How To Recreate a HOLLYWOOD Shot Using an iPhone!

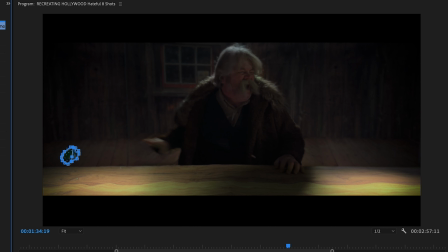500s
I had to mask around his hand in the cup when he threw it since it went off the background. And I even added a mask around Steve to blur out the background, giving it a more shallow depth of field look. Since I shot on the wide lens on the iPhone, everything was in focus. What about the blood?
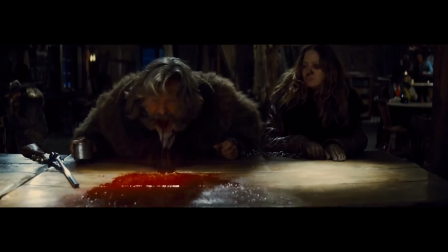515s
Well, in the actual movie, Kurt Russell spewed fake blood everywhere, but I didn't want to mess with fake blood,
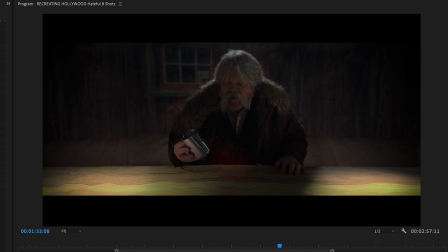520s
so I added it in post-production. This is just a blood spatter effect with an alpha channel so I could key it.
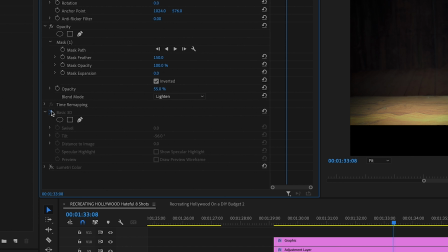525s
And then I added a 3D effect to it and played with the blending modes to make it look like it was actually on the table.
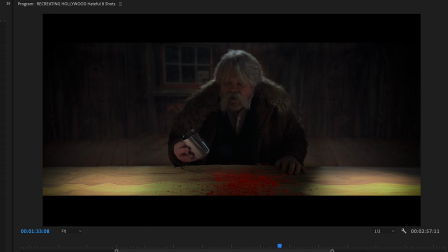530s
While it doesn't look the same as in the movie, I think it works, especially for this DIY project.
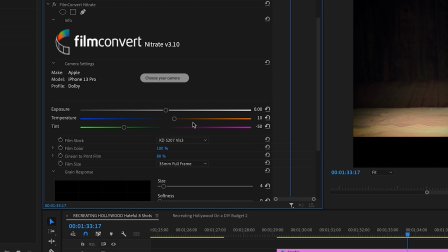535s
And now the final touch to tie it all together, I used FilmConvert. The Hateful Eight was shot on Kodak 5207 film stock,
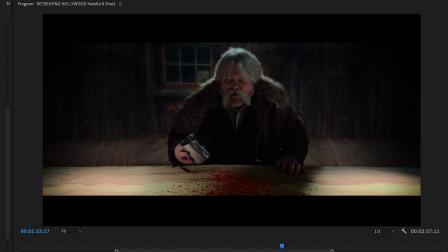542s
so the great thing about FilmConvert is you can select that exact stock and apply it to digitally shot footage.
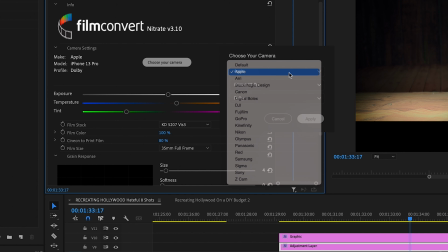547s
Then choose your camera make, model, and profile. Here I chose the iPhone 13 Pro as the 14 Pro pack is not available yet.
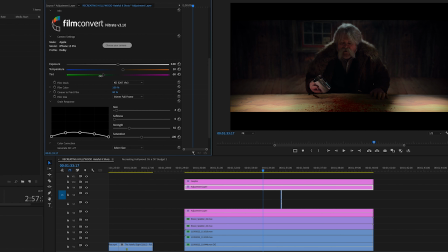554s
Adjust the color temperature and finesse the film look and film print look to taste.
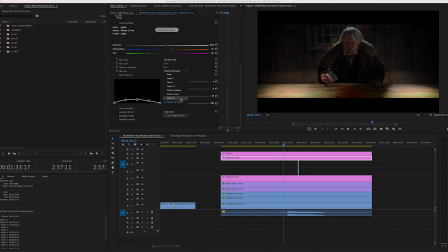561s
And then for film size, I chose 35mm, which relates to the grain structure.
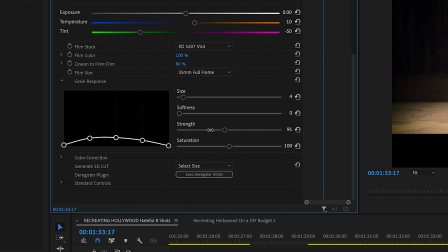565s
And then I just adjusted those controls to my liking. And adding a bit more grain here I thought worked pretty nice for this look.
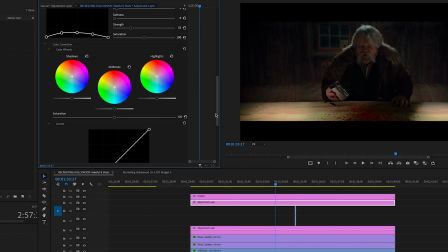571s
And then if needed, you can play with the color correction tools and more, all within the plugin.
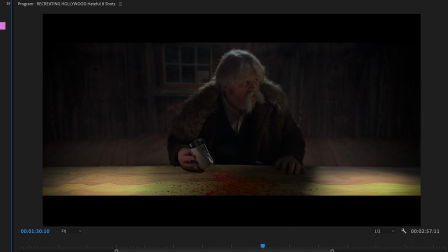575s
The before and after using FilmConvert really is a pretty big difference and makes this shot pop, and helps it match nicely to the original. I did pretty much the same workflow on each of the iPhone shots and also my Blackmagic camera, although they differed a little bit because of the different camera profiles.
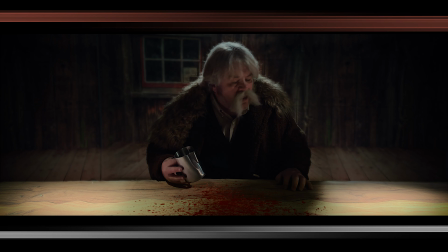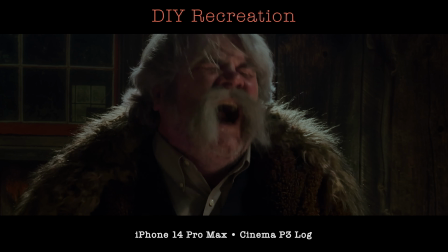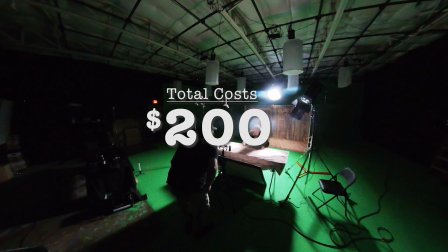601s
Total out-of-pocket spent was under $200, including lunch for the crew, and the whole thing took about 3 or so hours to shoot.
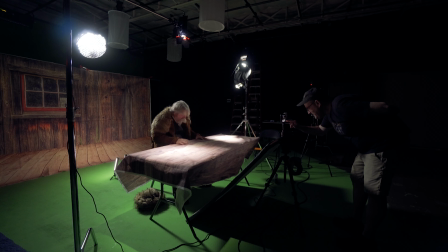608s
Now yeah, I own all that gear already, and I had access to the studio, but again,
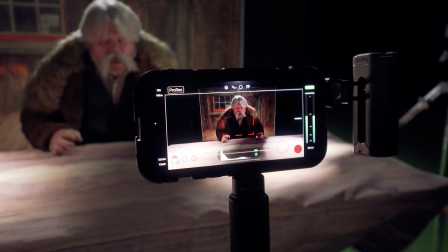612s
you could do something similar in your living room using small affordable LED lights and of course, your phone. After doing this job, I'm more convinced than ever before that if you want to make a movie with your iPhone, you can do it.
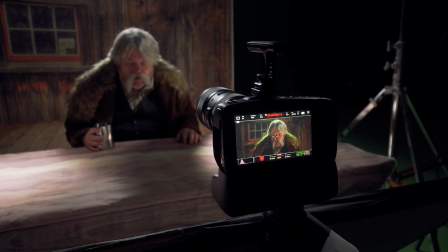622s
The quality is there. Of course, if you want to use a different camera like Blackmagic or whatever, that's fine too. So there's really just no excuses today. If you want to make a movie, get out there and do it. Thank you for watching, and thank you to FilmConvert for sponsoring this episode.
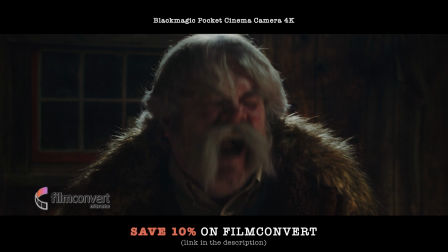636s
There's a link in the description that'll save you 10% if you're interested. Now again, get out there and make your own movie.
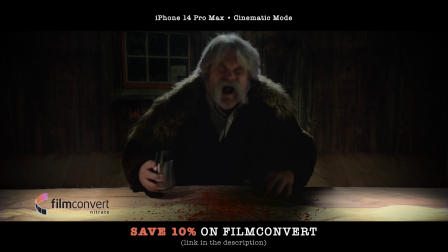642s
Don't wait to create.